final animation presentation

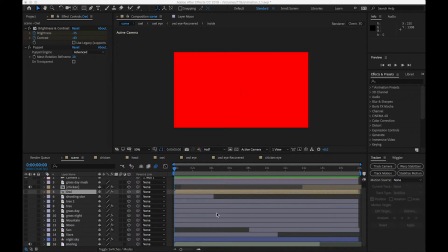[0:19]
For this project, I wanted to do editing, specifically animation, just because it was something that I had never done before, and I really wanted to learn how to do it.
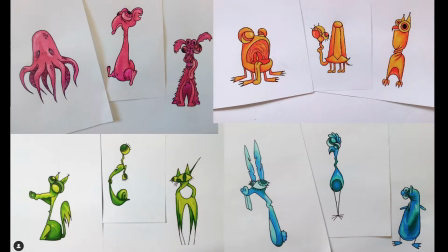[0:26]
I had some characters in mind that I wanted to animate from previous drawings that I did when I was very sleep deprived, so I started off by making the characters.
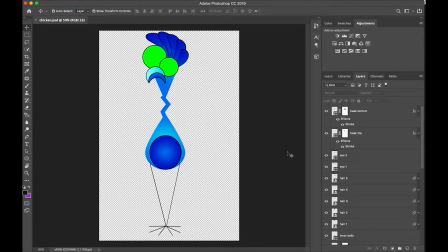[0:34]
I don't know how to use Adobe Illustrator, so I created my chicken in Photoshop instead. I made the characters so all the body parts are separate and I can move them individually. I green screened the eyes so I can replace them later with moving ones.
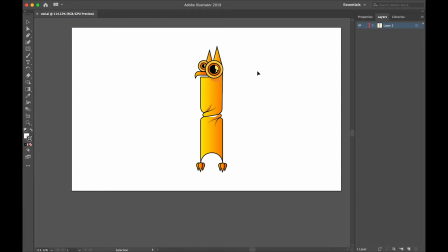[0:47]
I wanted to use this character that I created when I was trying to learn Adobe Illustrator about a year ago, but because I didn't really know how to use it, I created it all in one layer, so I had to come up with a different way to animate it. I opened it in a Photoshop file and green screened the eyes as well, so I can replace those two.
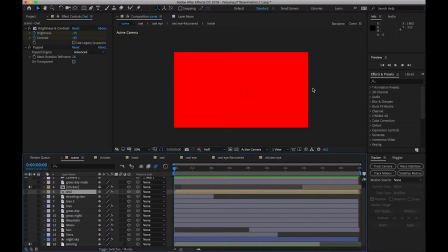[1:04]
In After Effects, I started off by creating a composition with the dimensions that I wanted, and I started with the background.
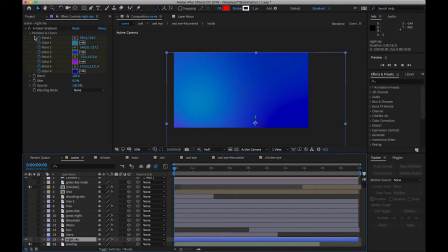[1:11]
I created this with the 4-color gradient tool, and I added different colors that resembled a night sky.
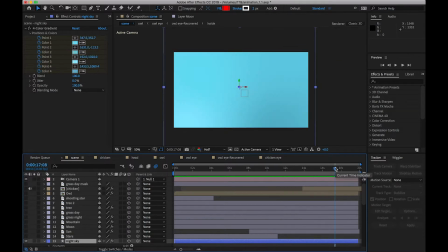[1:17]
I wanted the sky to go from nighttime through sunrise all the way to daylight, so I created keyframes for the position of the points and the colors.
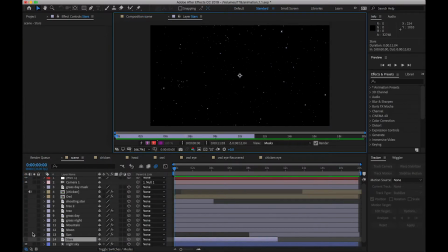[1:25]
For nighttime, I used an image of the stars from Google, and I used it as an overlay using the screen blending mode.
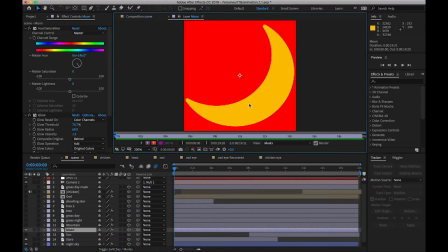[1:31]
After that, I have added a moon to the sky, which I also got from the internet, but I wanted it to be blue, so I have recolored it using hue and saturation.
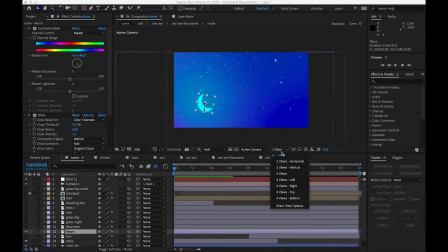[1:39]
I have also made the moon move across the screen. To create a 3D effect, I have made a 2-node camera, and I've placed the layers in relation to the camera.
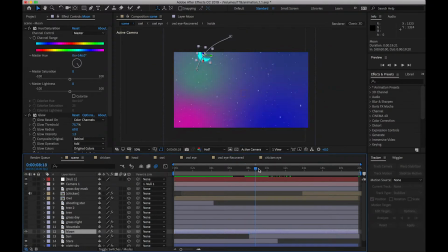[1:48]
As the sky turns from nighttime to daytime, I have made the moon go off screen.
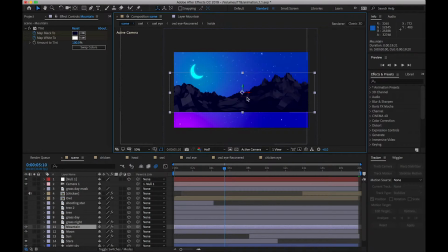[1:53]
I carried on by adding some mountains to the shot, which I also got from the internet, but I have tinted it a dark blue to match the nighttime scene.
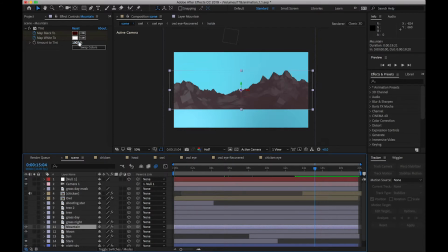[2:01]
When it turns to daytime, I have also recolored it to a lighter brown.
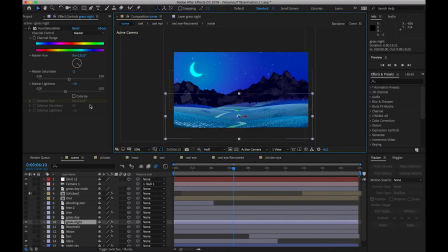[2:05]
Following that, I have added some hills and a road as a foreground to the shot, which I have also recolored, and I made the colors more blue using hue and saturation to match the nighttime feel. Again, as it turns to daytime, I have changed the colors back to their original.
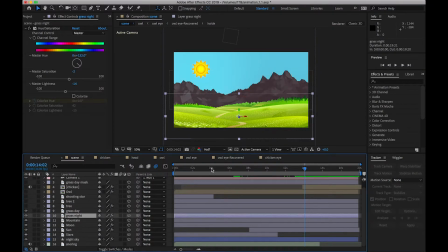[2:19]
As the shot turns to daytime, I have also added a sun, which I have rotated around the centered anchor point. I've also added a tree to a shot, which my character will sit on.
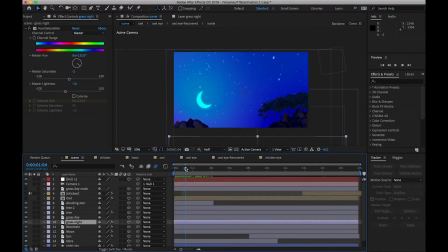[2:29]
For the opening of my animation, I have also added a shooting star which moves across the screen, and I have rotated it so the line at the end matches the direction of its movement. I carried on by adding the owl to the shot, which I have also changed the colour of slightly just to make it a bit darker to fit the scene. I didn't want to make the owl completely blue because I wanted it to stand out from the shot.
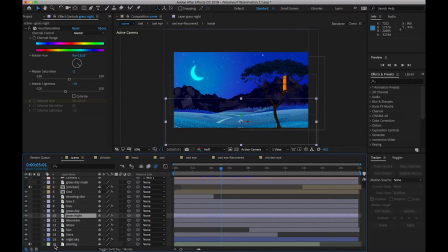[2:49]
I wanted the owl to be asleep, so I added some snoring sound effects, and then it was time to animate. Since the owl was created all in one layer, I couldn't take it apart and move it individually, so I looked at a YouTube video on how to animate pictures.
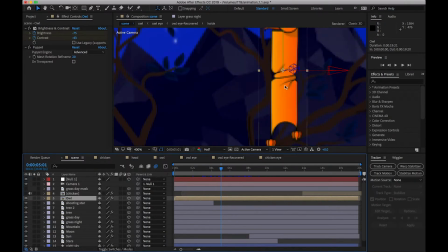[3:02]
I found one which explained how to use the puppet tool, so I decided to use that for the owl.
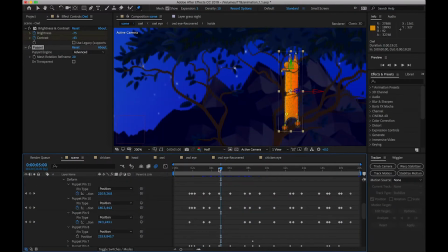[3:07]
I have added pins to the character to where I wanted it to move, which I then keyframed to match the sound.
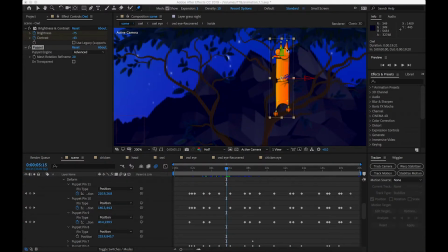[3:12]
I found the puppet tool quite easy to use, but I found that sometimes when I tried to stretch the ears, it also distorted the eye, which I didn't want.
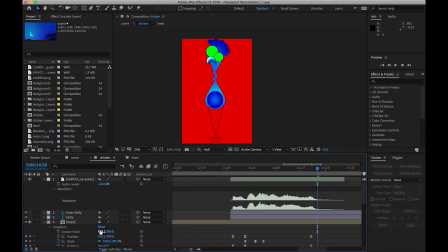[3:20]
I found the hardest part to be animating the chicken, just because it was made of so many layers that I had to move individually.
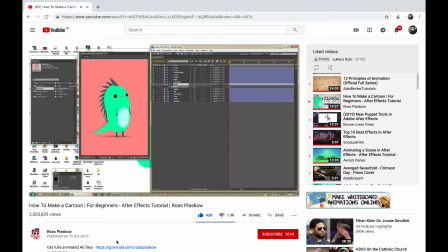[3:26]
I watched a YouTube video about how to animate characters,
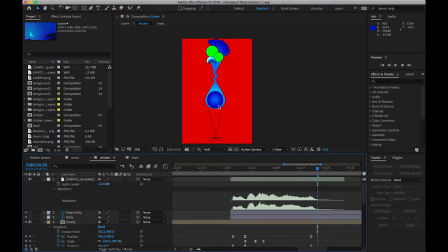[3:29]
in which the guy animated a dinosaur and he placed the anchor point at the bottom of the belly so that everything moves in relation to that. I did the same thing, but my character was a lot more complicated.
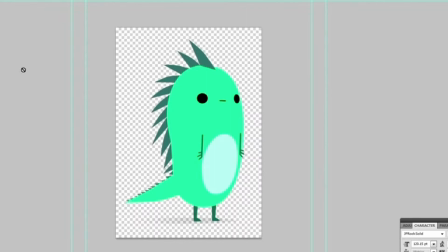[3:40]
His dinosaur was made of one core body and everything attached to that, whereas mine one was made of many parts, for example the neck, which had to move separately.
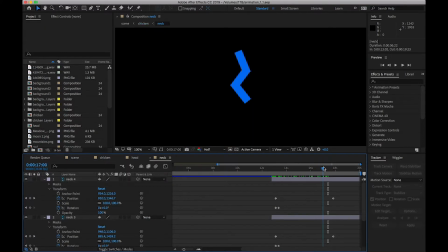[3:49]
The most difficult part was the neck because it was made of 3 different bits, which I had to keyframe individually. The problem was that I had made the neck out of 3 separate rectangles, so when I moved them you could see that they weren't actually attached.
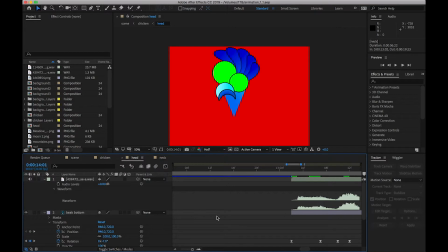[4:02]
I didn't know how to make sure that the separate parts stuck together, so I created a separate composition for the head,
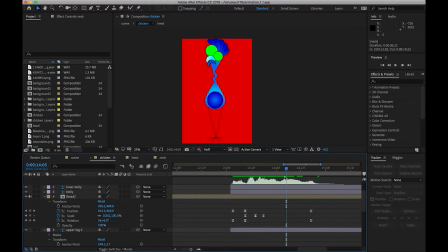[4:08]
which I have keyframed manually to stay attached to the top of the neck.
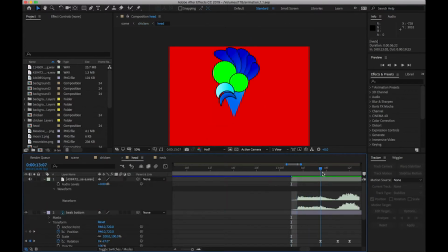[4:11]
I wanted the chicken to move its mouth as it's making the sound, so I have also keyframed that according to the sound effect which I was using.
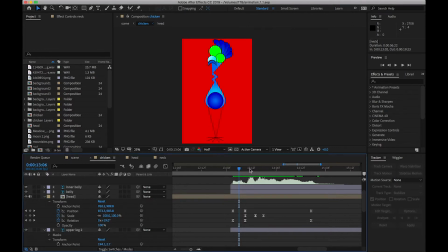[4:19]
After having finished animating the movements of the chicken, I had realized that my composition wasn't big enough, and it cut off the top of his head when he stretched his neck out.